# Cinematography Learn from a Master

There are different methods to do a white balance on a traditional video camera or a DSLR. With this camera you tell the camera what is white by doing a white balance on a white sheet of paper.
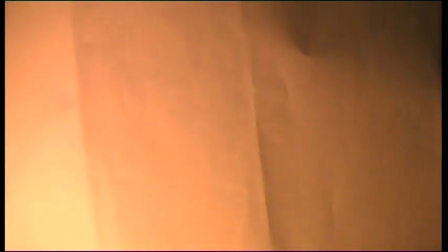When you do the white balance in the light that you're filming in, the camera is aiming to reproduce the colours accurately.
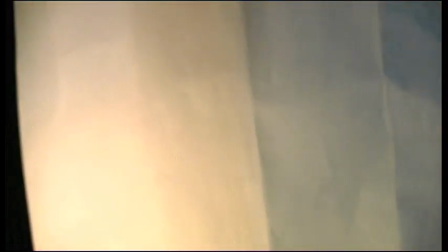However, you can fool the camera by doing a white balance in different coloured light.
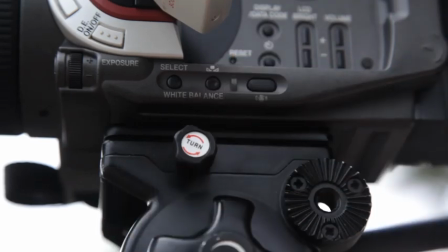If you do a white balance outside in daylight which is bluer and then film candlelight, the candlelight will come out warmer.
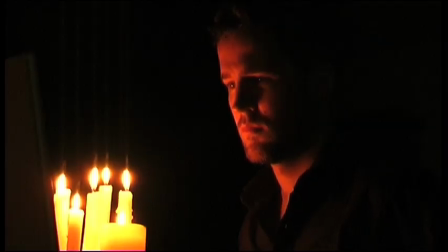In not just candlelight.
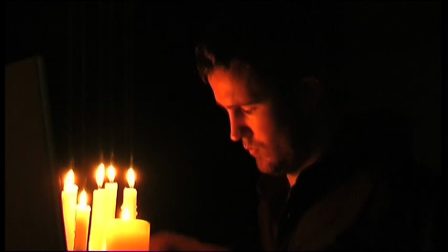On the other hand, if you do a white balance in candlelight and then take the camera outside, the daylight outside will look very blue. As a further exercise, try white balancing on different colored sheets of paper or different colored objects. You'll get some weird effects. With most DSLR cameras, you can dial in the color from warm to blue.
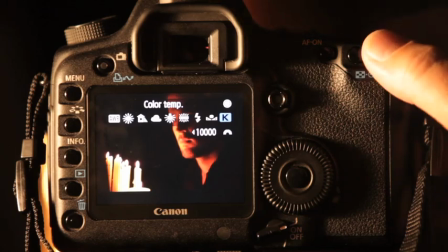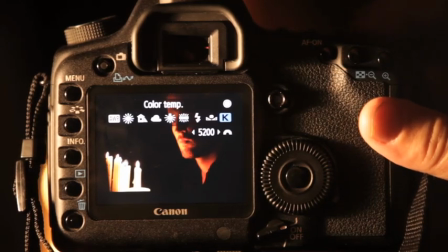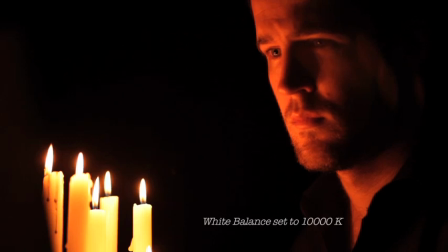The number that you set it on depends entirely on your choice based on your needs for your film. You also have presets for white balance.
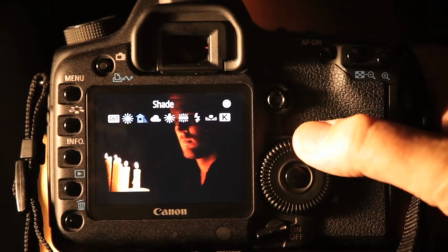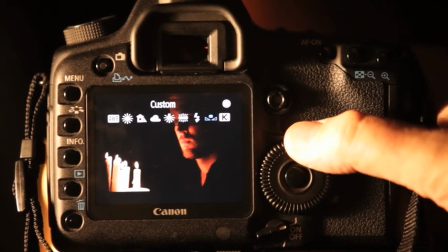The presets are quite exact and very good and quick. You just observe the light around you, white fluorescent light for example or tungsten or outside in the shade, set the preset and the camera color is set. For pinpoint accuracy, white balance shift can be used in conjunction with the other white balance controls.
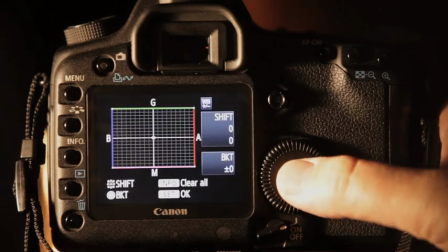White balance shift and here and you move it with the toggle.
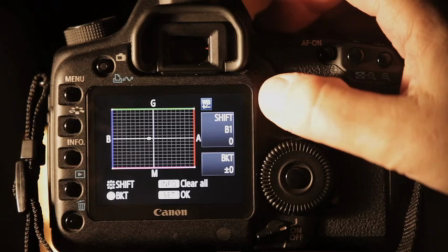You've got green, blue, magenta and red. If your scene is too red, you move the dot away from red. If your scene is too blue, you move it away from blue.
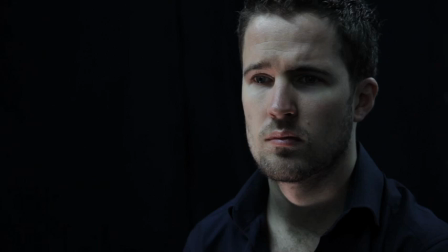You don't use lights in a film just so you can see. You use lighting to give the film a character or a mood. Three-point lighting is a means to describe how you light something. It's not a rule on how you must light. A key light is the main light falling on the subject from the front of the subject.
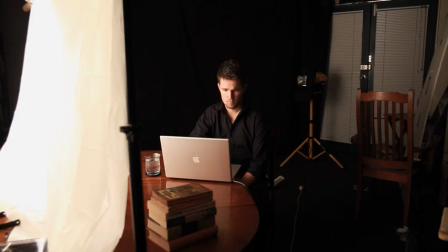In this example, we've got the key light falling from the left. This gives us more shape-defining shadows across the actor's face.
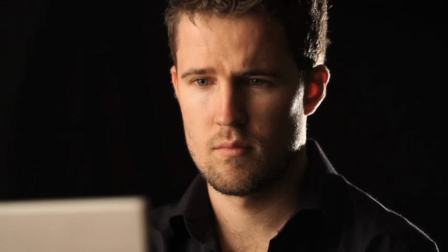The backlight is any light falling on the subject from behind the subject. Backlight helps separate the foreground from the background. Here you can see how the backlight gives you a hot edge, like a pencil line of light, across the back of the subject to separate them from the background.
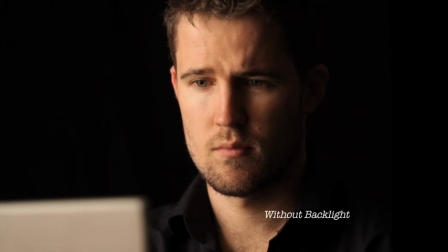This is particularly useful where you have two dark colors, a dark person in the foreground and a dark background. Backlight is commonly used in conjunction with the other main light sources, being key light and fill light. but you can actually do dramatically lit scenes using backlight only.